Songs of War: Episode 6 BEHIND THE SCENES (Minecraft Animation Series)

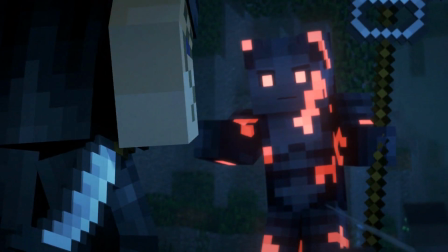(0:04)
Episode 6 is easily the most exciting episode of the series so far.
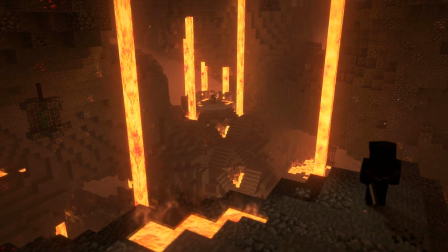(0:09)
Pretty much from the beginning until the end, there is either action, or at least a strong sense of tension.
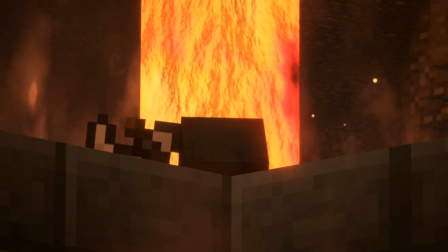(0:14)
You get a confrontation between Jalkar and the Voltaris, the reveal of the Necro Base, and finally ending in the battle at Zarya.
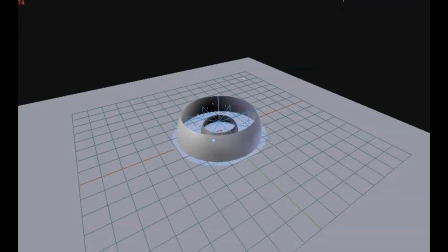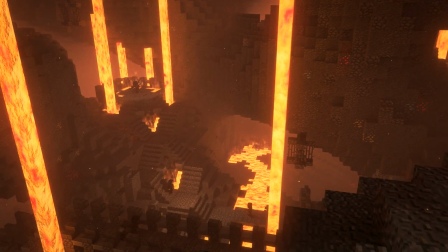(0:32)
Hey everyone, David here, Director of Songs of War, and welcome to the Episode 6 Behind the Scenes.
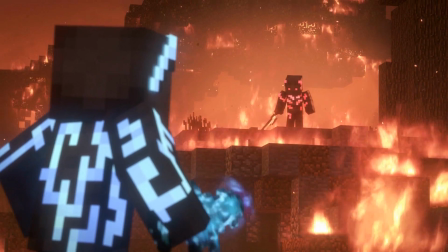(0:38)
This one's going to be a bit of a long one, as I've got a lot to talk about this episode, so let's get started.
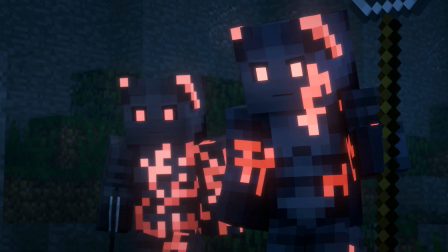(0:45)
The episode begins with Jalkar meeting with the Voltaris. This is interesting for a few reasons.
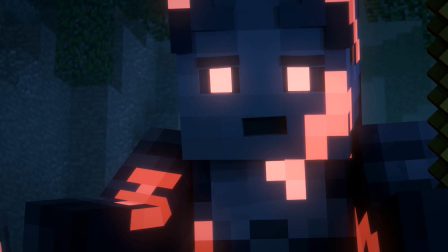(0:50)
Up until this point, we didn't really know why they stole the dragon egg. We knew it was to make some money, but I bet most people weren't really thinking, who was buying it from them.
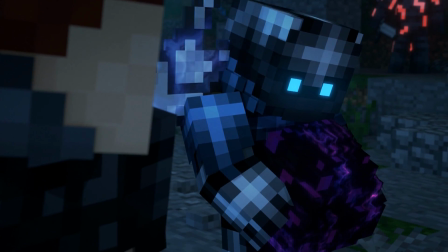(0:59)
The fact that it was the Voltaris starts to show that all these different storylines that seem to be a little more independent are actually becoming a bit more connected.
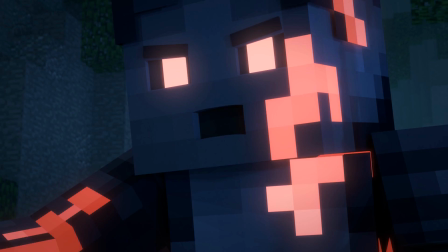(1:07)
Right from the beginning of the confrontation, we wanted a lot of tension between these two groups.
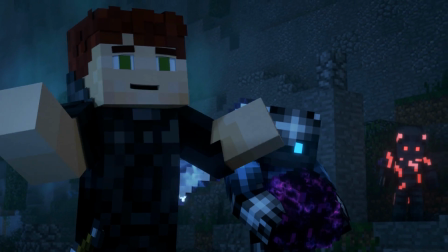(1:12)
They're both villains, and it's always interesting when you have these interactions between antagonists.
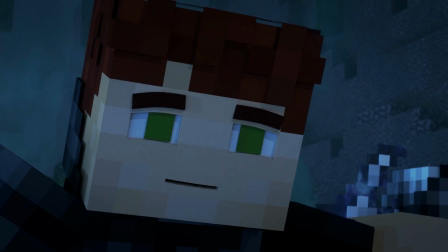(1:18)
They each have their own goals, which are often at odds of each other. It was scenes like this where my writer Badger really helped bring out that tension.
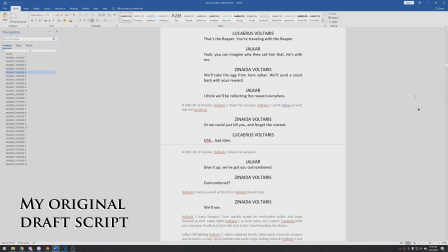(1:27)
She helped rewrite a lot of this dialogue here to make the entire confrontation seem more heated.
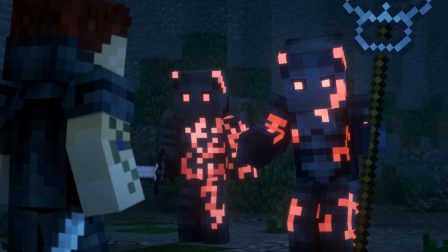(1:33)
From an animation standpoint, we also tried to kind of match this tension.
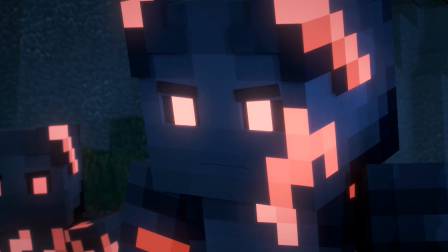(1:36)
The Voltaris slowly begin, appearing behind Jalkar and Grim as they get in position.
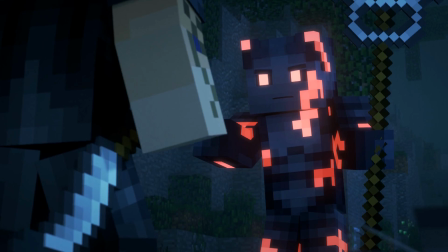(1:42)
Grim sets the egg down as if he's kind of freeing up his hands to fight, and Jalkar even reaches down and touches his blade, which Zenaida takes note of.
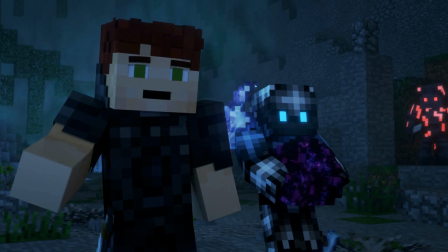(1:51)
We also get a tiny bit more information on Grim here.
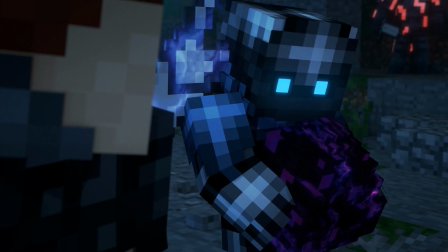(1:54)
Some people were confused as to whether his species was named the Reaper, or why there was this kind of Grim Reaper thing going on.
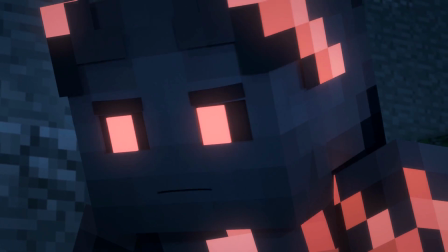(2:00)
It's not his species is still unknown.
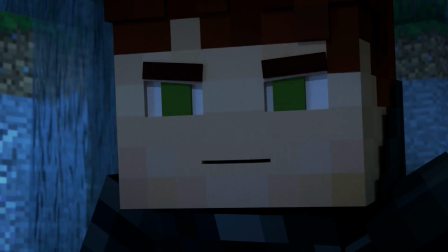(2:03)
I imagine his name was just Grim, and he just happened to use a scythe, so then people were kind of giving him the nickname the Reaper because of that.
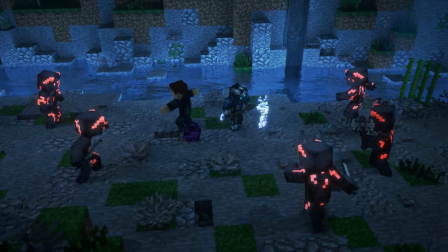(2:11)
This fight was animated by Skyfall, and one thing he's really good at is doing that cool time dilation.
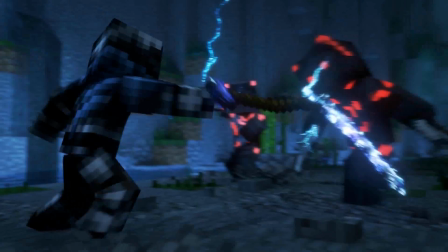(2:17)
Right as everyone charges in, Grim does this really cool maneuver by pushing one Voltaris away, then hitting the next one up into the air as everything slows back down.
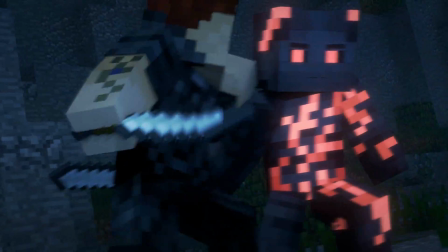(2:24)
It's always fun for me to see these scenes because the script always just has some basic sentence like, they fight.
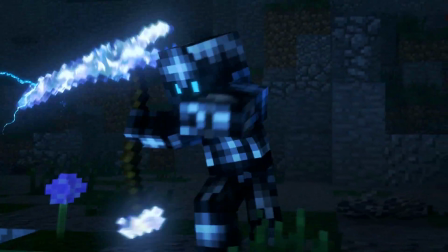(2:30)
So I get to enjoy watching these fight sequences come together as you do. I think Skyfall also did a really good job with understanding the characters of Jalkar and Grim.
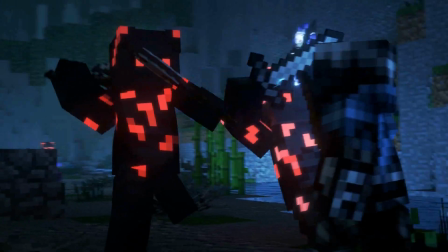(2:38)
There's a point where Grim has locked weapons with one of the Voltaris, and another one runs up and kind of attacks him from the side, and he has to kind of hold one leg up to keep that one away.
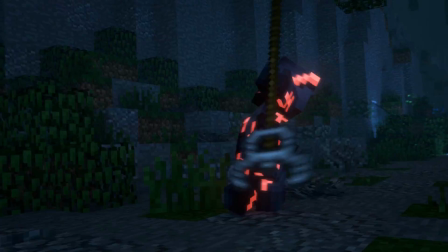(2:47)
Something about that is always it's funny seeing Grim, this rather small character, trying to hold off two enemies at once and getting kind of all twisted around between them. And finally we get to see a song used again. It's been a while since we've actually seen the songs show up, and this was certainly one of the more visually impressive ones.
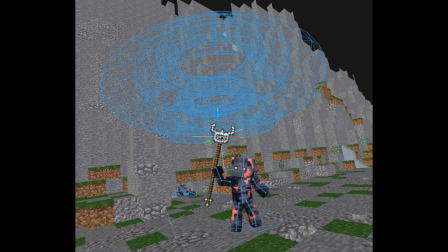(3:03)
You can start to get an idea from this scene why Ardoni don't just go around using songs all the time.
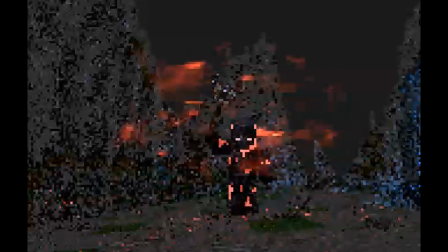(3:09)
The one that Zenaida uses is so destructive that you can't really use it around your allies, so he only does it once he's the last one standing.
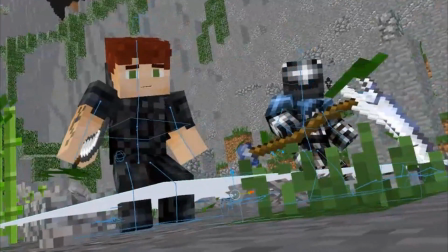(3:18)
The design for the song was basically a big energy vortex that prevented anyone from really attacking,
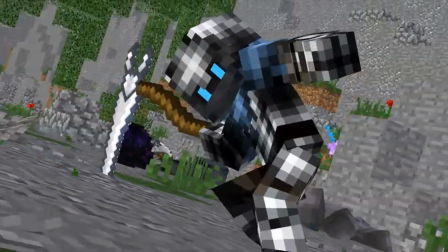(3:24)
but also caused a lot of damage to those who might get close enough.
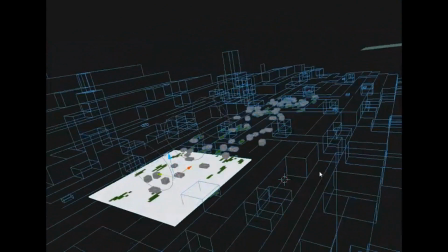(3:27)
I began working on this effect, and kept feeling like it was missing things, so I just started layering more and more elements.
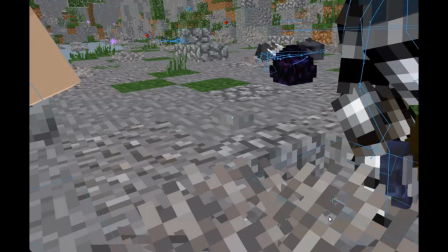(3:34)
First I started having these little stones get picked up and caught in the vortex. Then I wanted to see stones actually being pulled out of the ground, but even that wasn't enough.
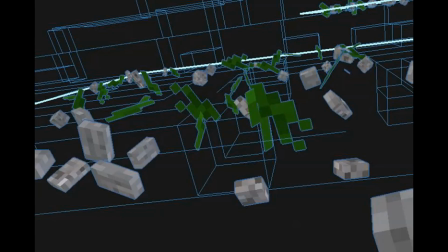(3:43)
I wanted to see vegetation being ripped off the grass and added into the swirl.
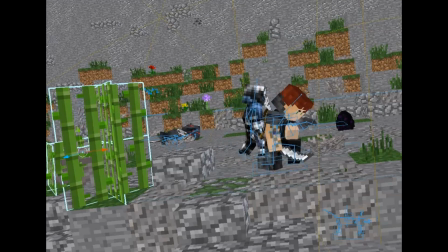(3:48)
I even started bending the sugarcane as if it was being sucked towards it.
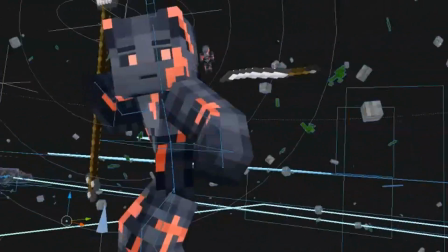(3:52)
And then as he dies, I gave it this kind of poof back outwards, and all the built-up energy kind of releases.
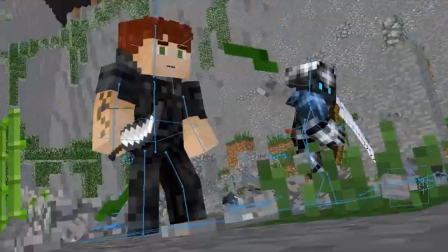(3:58)
Jalkar using his blade here was once again showing his skill with such a simple and small weapon.
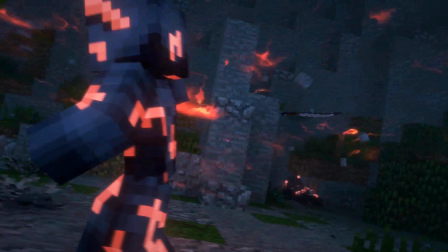(4:02)
By throwing the blade counter to the flow of the vortex, it quickly wrapped inwards and took out Zenaida,
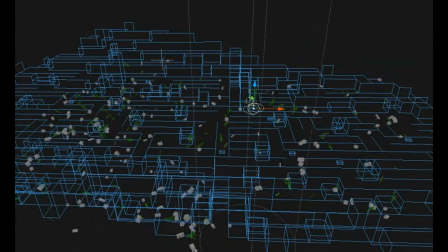(4:08)
once again showing that songs aren't really that overpowered as they may seem.
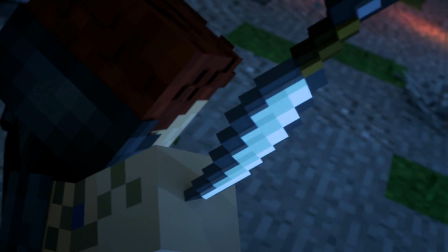(4:13)
There were two things I established here that hadn't really been seen before.
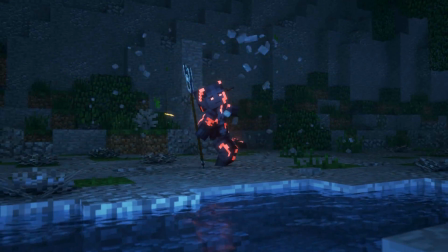(4:17)
When Zenaida dies, his lights all turn out, and his song actually forms beside his dead body,
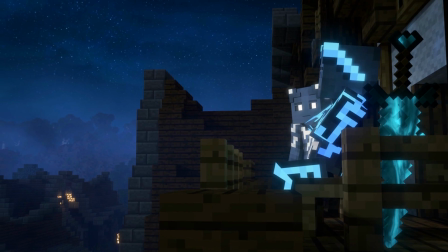(4:24)
as Thalius had mentioned in an episode 5 on the balcony.
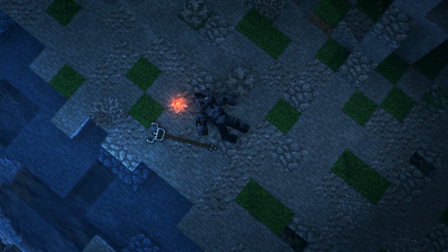(4:27)
It was important for me to show this happening here, to kind of prepare everyone for what was going to happen at the end of the episode.
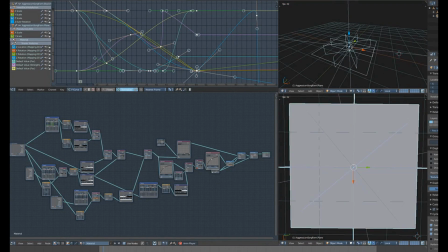(4:35)
Designing the song formations was actually quite easy at this point.
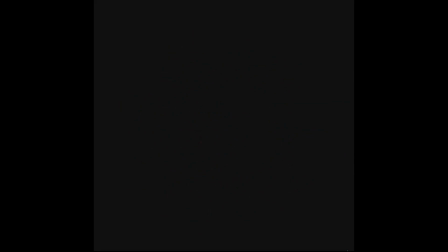(4:39)
By now I've been getting more and more practice with these types of VFX, and whenever doing any of the effects related to the songs,
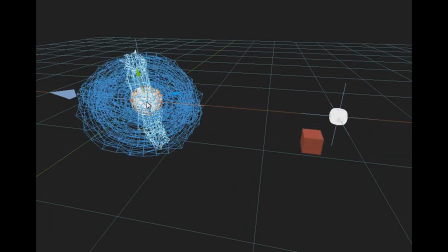(4:45)
I'd always start by using at least some existing materials from one of the other songs.
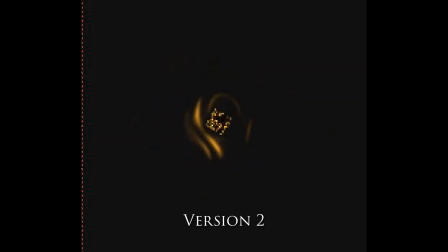(4:50)
That way everything kind of has this consistent look to within each of the 4 orders of songs.
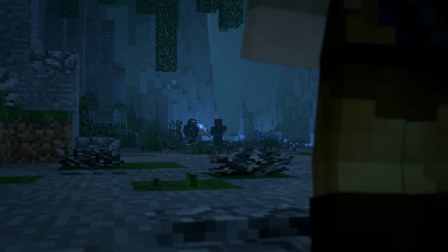(4:56)
There's a nice little detail I'm not sure if everyone noticed with Sidious.
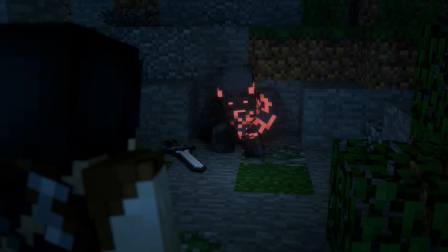(5:00)
I brought the strength of his lights way down and added a little bit of kind of random wiggle to it, as if he's kind of flickering between life and death. There's a nice little detail I'm not... Come on, truck. Go away.
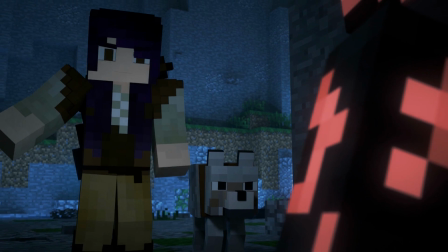(5:16)
I brought the strength of his lights way down and added a little bit of random wiggle to it, as if he's kind of flickering between life and death.
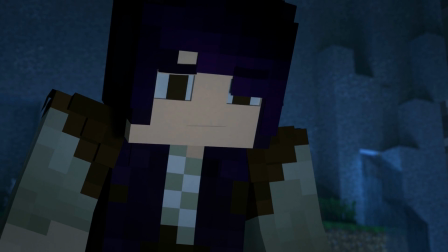(5:24)
I thought that made sense for the Ardoni when they're very injured. Maybe it's what happens if you do too many songs and aren't prepared. Is that truck gonna drive off or what? Go away. I thought that made sense for when Ardoni are gravely injured.
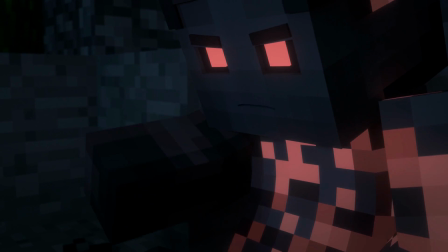(5:39)
Maybe it's what happens if you do too many songs and aren't prepared for it. Either that, or you just need to plug the Ardoni back in and charge them for a bit.
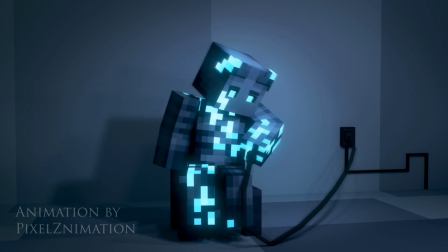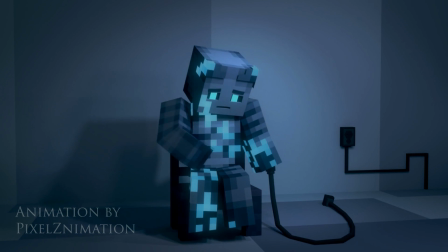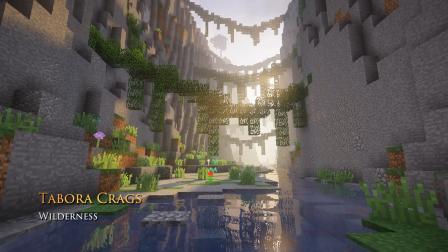(6:00)
So this scene took place in Tambora Crags. This is one of my own builds mostly.
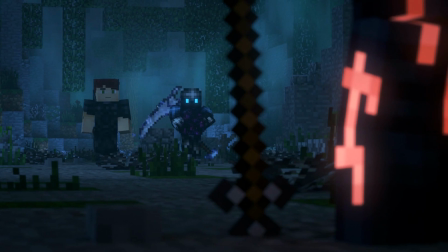(6:05)
The name is a reference to an old PS2 game I liked. Curious if anyone will know which.
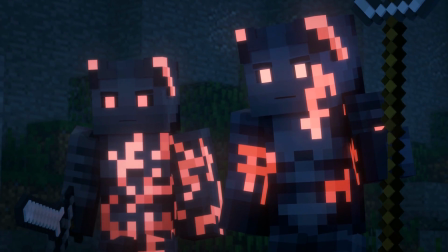(6:10)
Let me know on Discord if you think you know.
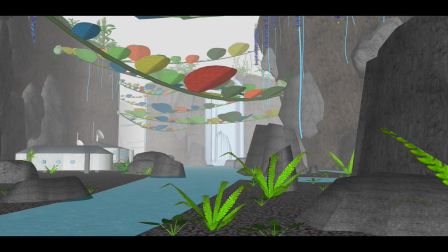(6:11)
The look of the location, however, was actually based off an old sci-fi environment model that I created like 12 years ago when I was in 8th grade using Google SketchUp.
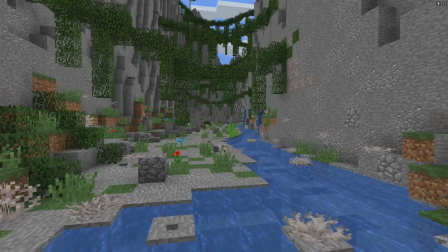(6:20)
I had this idea for a canyon with vines going across, and the vines had these bright, vibrant colored leaves.
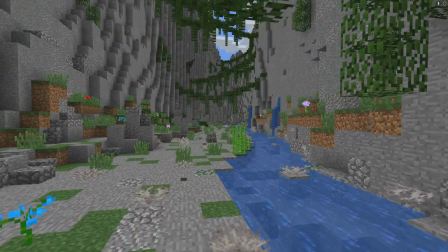(6:27)
That way the sun would shine through the leaves and the color would kind of bleed down to the bottom and it'd look really pretty down in the bottom.
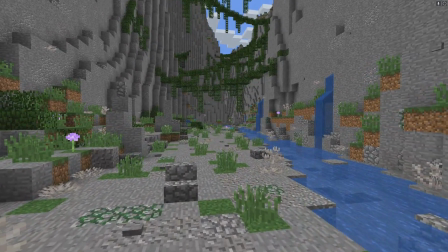(6:34)
Unfortunately, I didn't think we'd really be able to do that within Minecraft. You can't really get these big leaves and get the kind of lighting we're looking for.
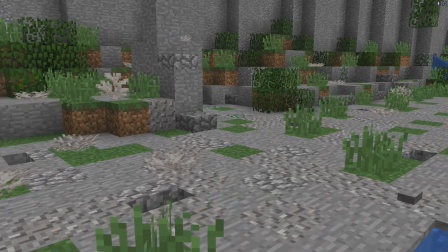(6:41)
So we lost the leaves, but the rest of the design stayed pretty true to my old model. The area has a lot of flowing water kind of in and out during the rains.
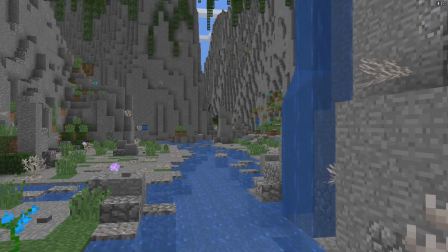(6:50)
Currently it's a little bit dry here, so we see a lot of exposed gravel beds.
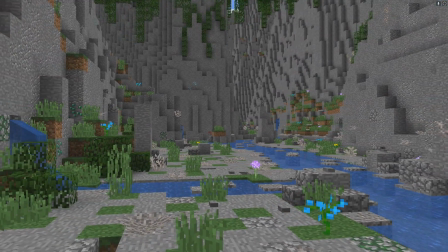(6:54)
When coral was added to Minecraft, shortly before the scene was animated, we went back into the set and added some dry coral around to really show that this place is often underwater.
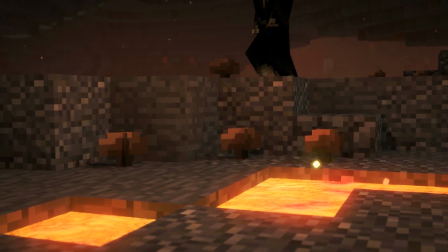(7:03)
After all that, we move back to Lucan, who is undercover exploring the tunnels. When he gets attacked by zombies, he realizes that he has the Wither skull on him and he tries to control the undead,
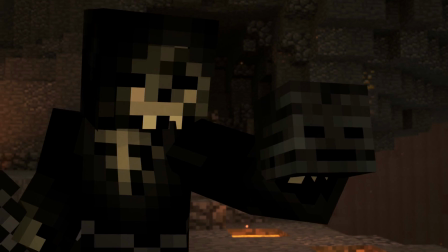(7:14)
like the necromancers do, but to no avail, until Zarya arrives.
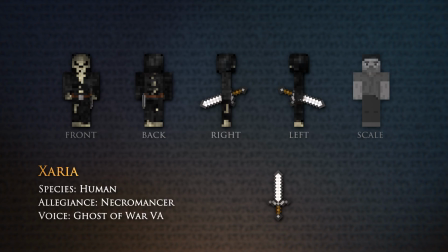(7:19)
I talked a lot with my co-director and writer during the writing process as to how exactly these necromancers were controlling the undead.
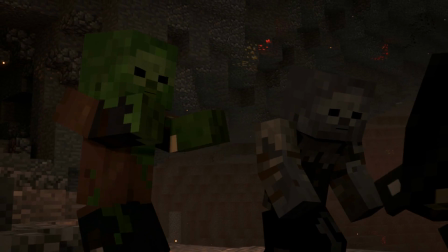(7:26)
We thought about many of the different senses and how each could be used.
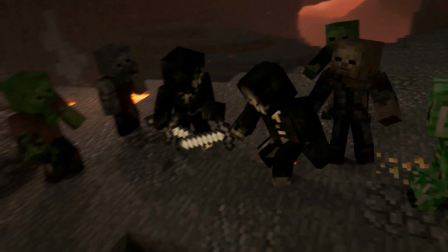(7:30)
So Zarya first, he creates this loud metallic sound which seems to stun the undead temporarily,
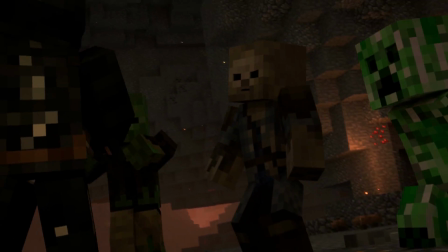(7:37)
followed by a scrape sound and a brief visual trail of bright light, and then displays the Wither skeleton skull.
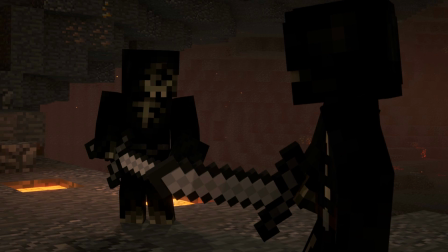(7:44)
Even the idea that the necromancers wear these skeletal masks and is to make them less identifiable to the undead,
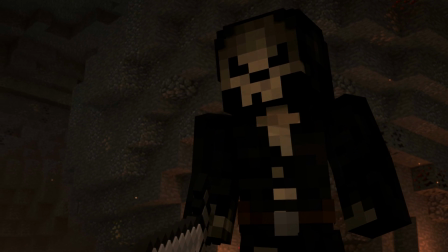(7:51)
and then maybe they even smell more like zombies, whereas most viewers were probably just thinking that they were just trying to look creepy.
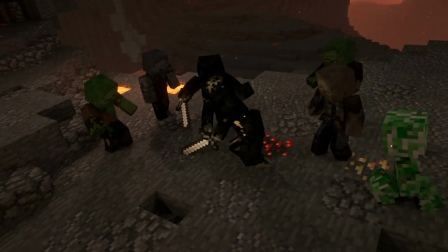(7:57)
Now we finally get our first good look at the indoctrination of the zombies. The indoctrination sound was mainly choir whispers layered on top of each other.
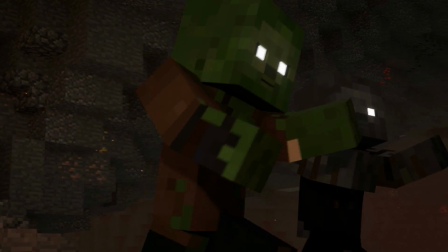(8:09)
We thought it was fitting to be hearing like these voices in your ear for when they're being indoctrinated, as if the whispers are kind of commanding them subtly.